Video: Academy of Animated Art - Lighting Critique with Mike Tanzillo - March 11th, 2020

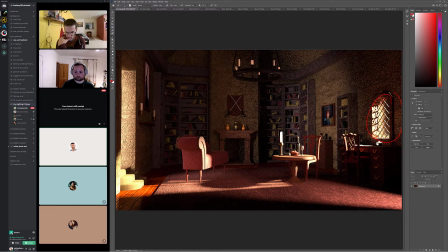4:16 So I do think that you have two options, actually three options for the direction of the light. You can have the light because this is, and the only reason I'm saying this is this window might be too small to if the light's coming in this way,
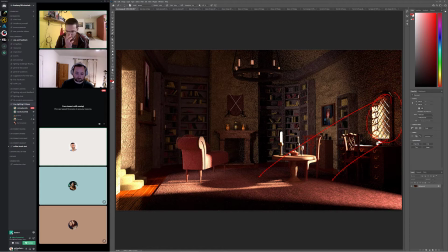4:34 it might be too small to really justify a lot of light in the room. But this opening is much bigger. So imagine this just goes directly outside. It's just two steps up and boom, you're outside. You can really get a lot of light in here that would justify a lot of bounce light, that would justify a lot of light in the space.
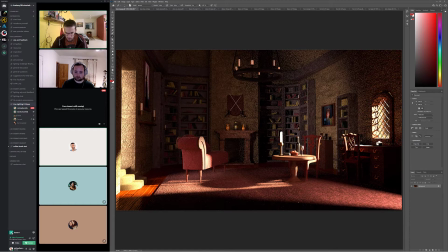4:51 The third option is kind of what you're doing over here, which is indicating another off-camera window or something is pushing light in the scene. I would, Then would the third option clash with the night scene?
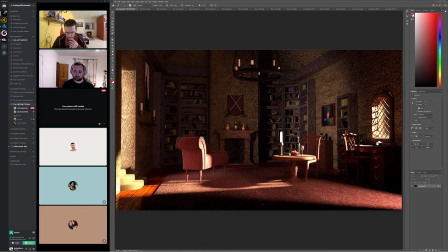5:10 yeah, a little bit because, yes, because like it's not indicated anywhere in the night scene that there's something over here. Yeah. So for me, it's really about when you're doing these multiple iterations, it's balancing and utilizing the same light sources, kind of.
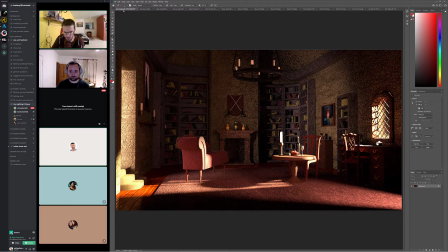5:29 Like obviously you don't need to turn the candles on here, but I do think, yeah, like so this could like turn this light off. This could just be bright outside here because you're seeing the sky, and then I would play this as, yeah, like sunlight coming in here.
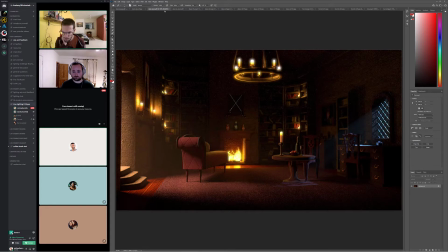5:49 And it's not like that isn't exactly what's like going on here because like this feels more like interior light.
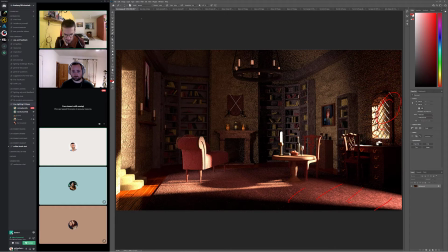5:55 But I think I'm fine with suspending that a little bit. But it's real like I would say, yeah, and then just find like more reference for like interior cozy reading rooms of rich people or something. I don't know what the search would be, but
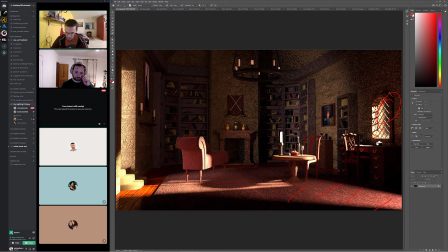6:15 but because I think that would really give you a feeling, because one of the things, I lived in an old house for a little while, and one of the things that really surprised me when I lived there was how much warmth bounces around the room when there's a bright sunlight that comes in and hits, especially like hardwood.
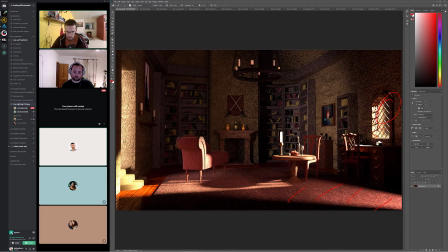6:33 You're like dark kind of rich orangey hardwood like that. It really kind of engulfs the space in this warm light. So I think you can get away with that plus the carpeting. Okay. And small question about the window.
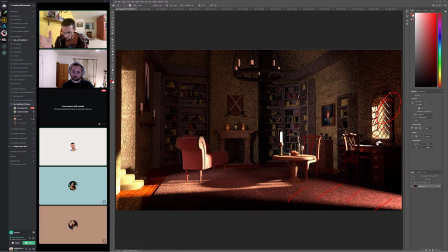6:48 So if I put I tried blowing it out so that it looks like an outdoor light. Yeah. But then like the window on the inside gets this weird rim. So should I just do that in Nuke? So Should I just blow it up?
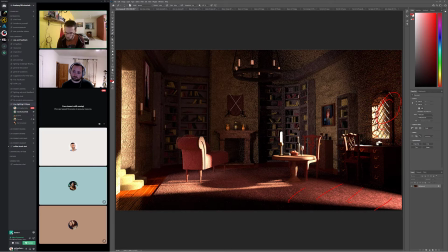7:07 So what I would do is anything that's like not the geometry of the room, that's not part of this window frame or these bars, I would turn off in the render so that like everything outside here is just dead alpha, like black alpha, you know?
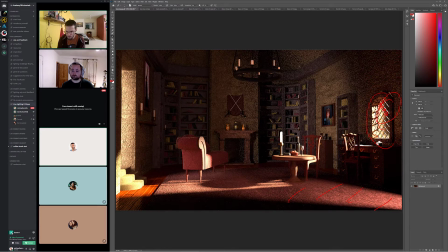7:22 And then you can put just like in the background in Nuke, just put a constant that's like a bright white. And then you can use a light glow or something in Nuke to create that like glowing, blooming effect in that window.
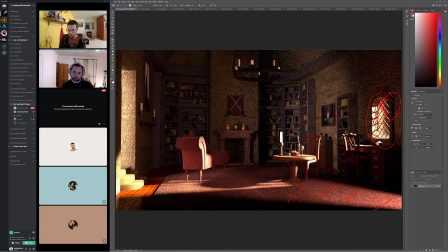7:36 So yeah, so I wouldn't do that. Like the actual brightness outside of the window, I would do that in comp. But the light that you have here that's kind of coming in, you kind of need that in order to sell that it's very bright out there. Like it doesn't necessarily like you can be a very
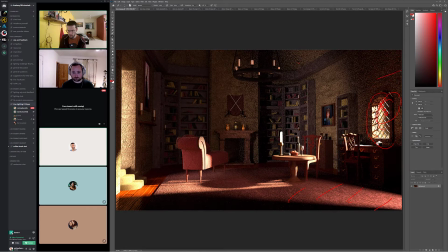7:54 like it would be like an area or a portal light that's out there that's shining in, because it's with the key light coming in this way, like that's all skylight, but it's still very, very bright, you know.
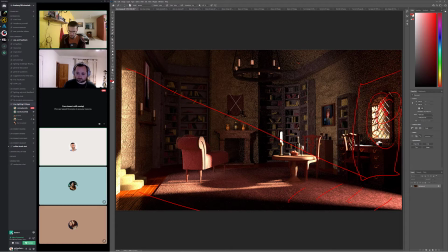8:10 Yeah. So you wouldn't see like quite this amount of directionality, but it would be very bright out there. Cool. Yeah. Thank you. Yeah, no problem. No problem. Okay, cool. All right, let's hop over into Diana's.